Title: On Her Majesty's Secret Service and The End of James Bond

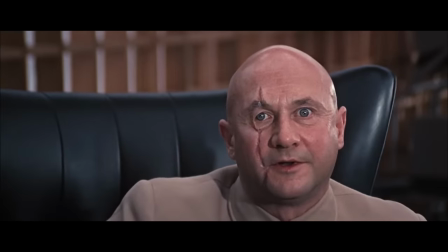8:05 Enhancing the fantasy were ever more diabolical villains and their insidious schemes,
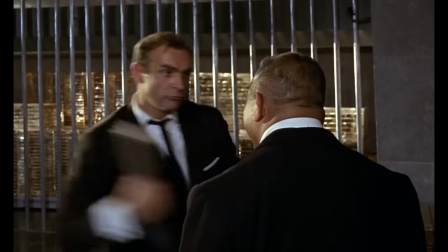8:10 along with action scenes which mixed comic book thrills with a palpable sense of violence.
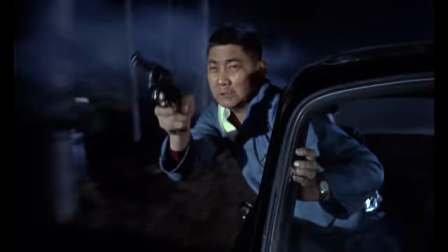8:16 The influence of the style in action was inescapable.
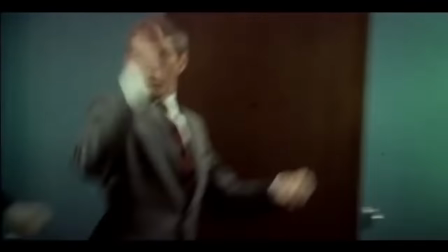8:20 This is most apparent in the volume of spy ripoff films released through the mid to late 1960s,
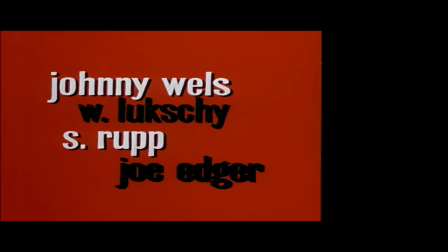8:26 but it can also be seen in both the stylish title sequences and super-powered hero of Sergio Leone's Dollars trilogy,
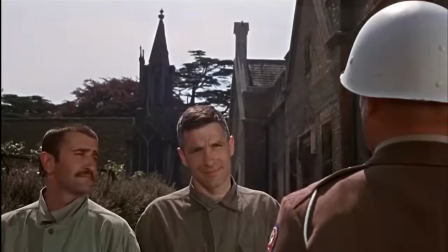8:34 and the subsequent genre of spaghetti westerns. Or in a movie like The Dirty Dozen, which mixed a traditional World War II,
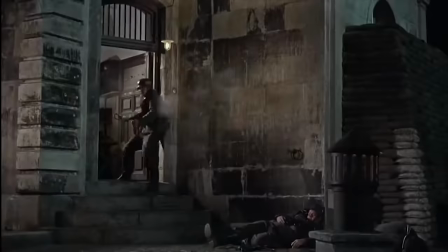8:41 Men on a Mission formula with the hardened edge and casual attitude towards violence exhibited by James Bond.
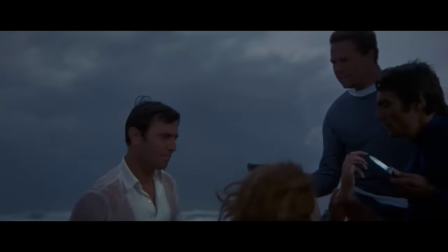8:51 This was the legacy Peter Hunt inherited with On Her Majesty's Secret Service.
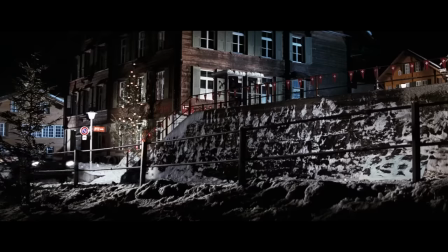8:56 And to look at the film's action scenes is to see how Hunt built off his predecessors.
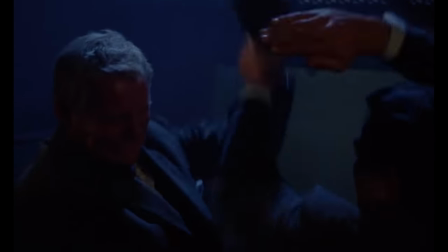9:02 Particularly influential was Terrence Young, the first Bond director who Hunt worked under as an editor and the traces are readily apparent.
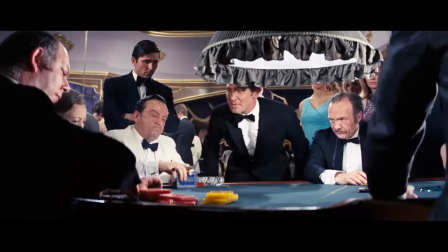9:11 Like Young, Hunt presents Bond with a similar mix of worldly sophistication and brutish strength,
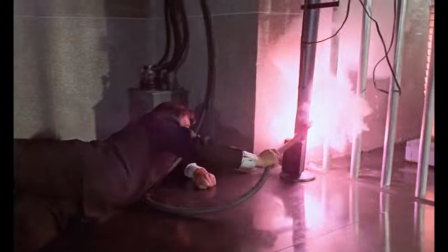9:18 while his action scenes emphasize very tactile threats, rather than the sci-fi silliness Goldfinger and You Only Live Twice leaned into.
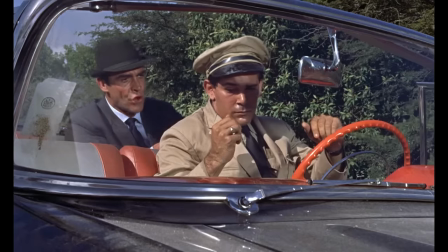9:26 But while the core principles may be in line with Young's vision, Hunt's style is markedly different.
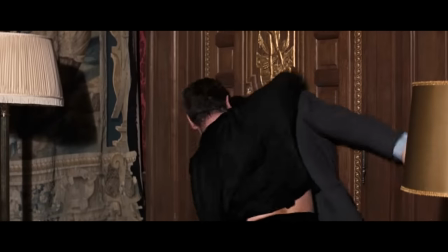9:33 As an editor on the previous films, Hunt famously used disjunctive editing techniques, like jump cuts, to give action scenes an extra punch.
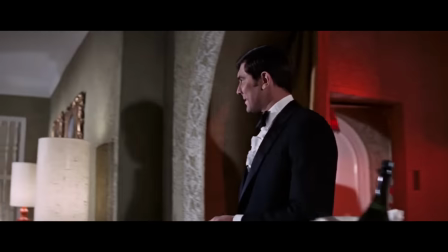9:42 It's a technique that still jars modern viewers, one cranked to 11 with On Her Majesty's Secret Service.
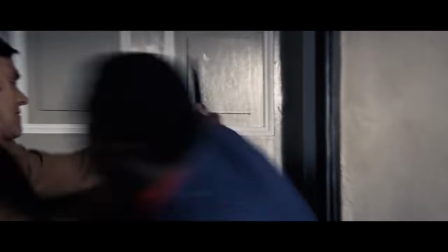9:50 Jump cuts are given further weight through crushing sound effects, so loud they seem to be just as much an attack on the audience.
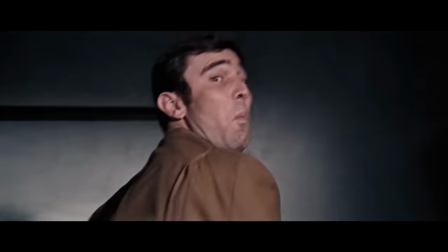9:58 And as a director, Hunt also uses the camera to similar disjunctive ends,
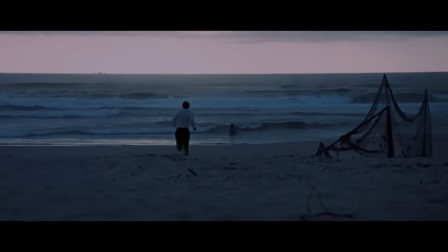10:03 most notably the frequent snap zooms which greatly enhance physical sensation.
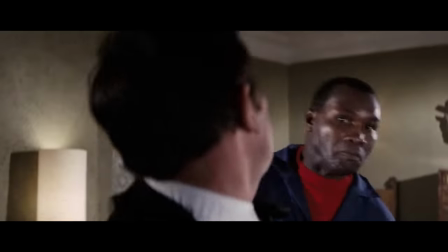10:08 A multi-camera setup also allows Hunt to maximize coverage, making for fight scenes with complete clarity,
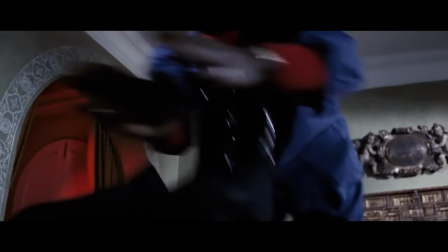10:15 while the rapid cutting between angles aids the kinetic flow of battle.
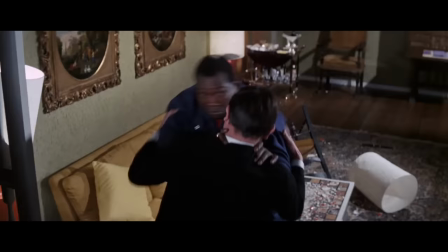10:20 The result are fights which move with relentless speed, but never lose their coherency.
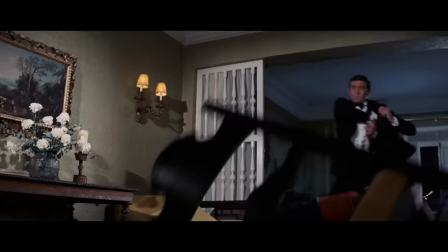10:26 We always feel oriented within the space. One of the best examples of this is the opening scene on the beach,
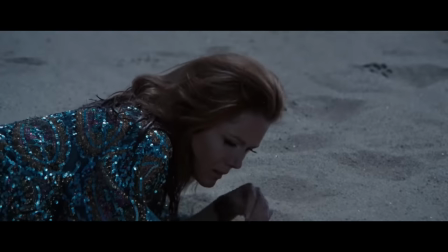10:33 where tight framing of the fight is cut with quick but crucial close-ups of Tracy and key Einline matches,
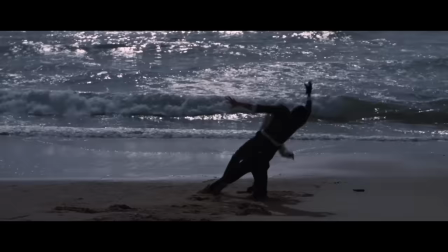10:39 planting the seeds of her escape while keeping the energy with the bare-knuckle punch-out.
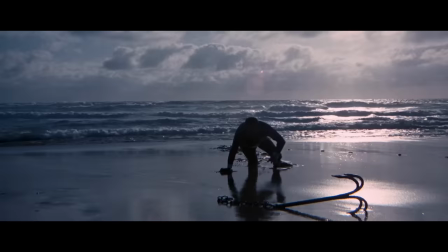10:45 The clarity and the emphasis on physical threats echo Terrence Young,
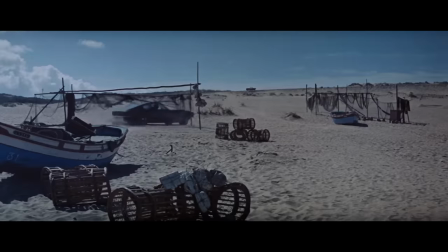10:49 but the sheer speed and dynamism of the action are from iterations brought by Peter Hunt.
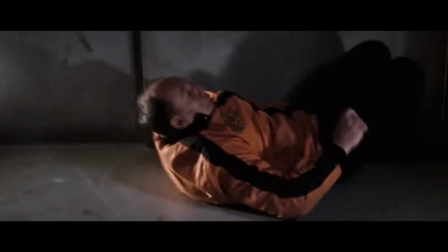10:57 And for as much as Hunt emphasizes a very visceral sense of physicality and violence throughout,
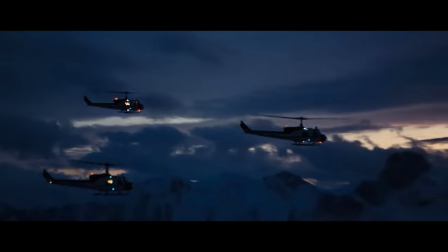11:04 he does not abandon Guy Hamilton or Lewis Gilbert's sense of spectacle.
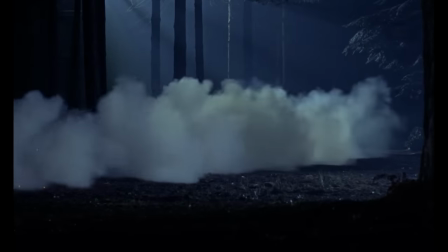11:09 Despite walking back on the gadgets and the grandness of hollowed out volcanoes,
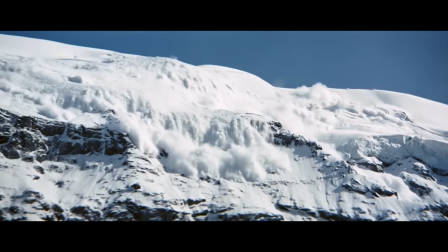11:14 On Her Majesty's Secret Service still manages to up the spectacle of a 007 adventure.
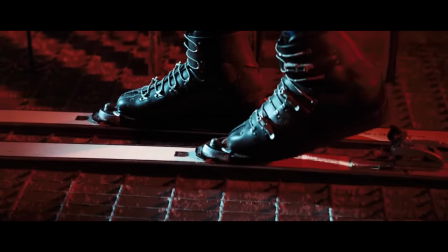11:24 The key is in the scope of the action and the daring of the stunts.
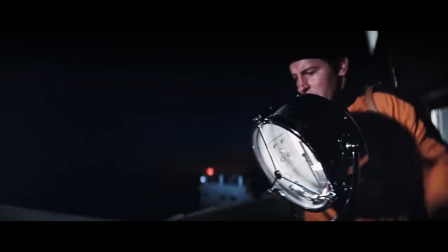11:30 Bond's ski-bound escape from Blofeld's mountaintop is a prime example,
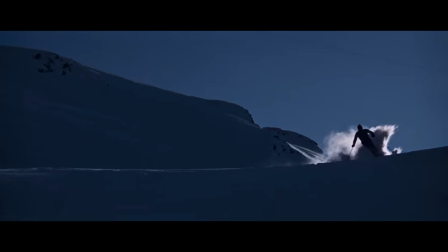11:34 a balletic display of athleticism with incredible on-location cinematography on Piz Gloria.
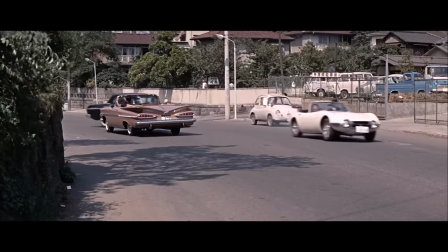11:40 Bond action had been shot on real locations before, but the verticality of Bond's mountain descent,
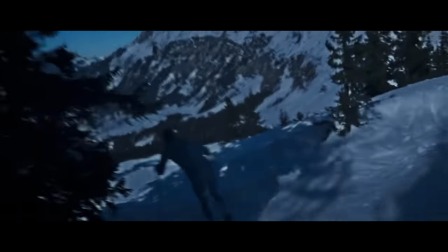11:47 achieved through the use of handheld close-ups, make for a whole new excitement, as if the audience is whirling down the mountain too.
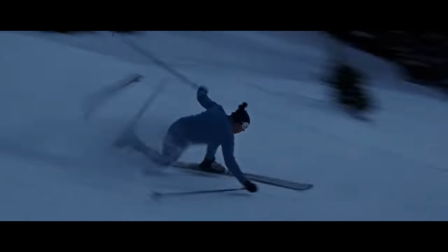11:55 And amidst the stunt work and machine gun fire, Hunt still finds tension in these simple complications,
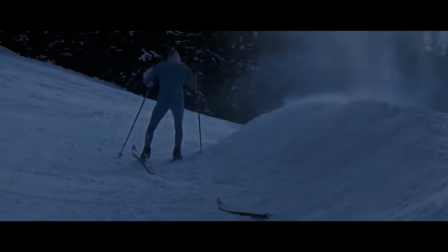12:02 most notably when Bond has to continue the chase on one ski.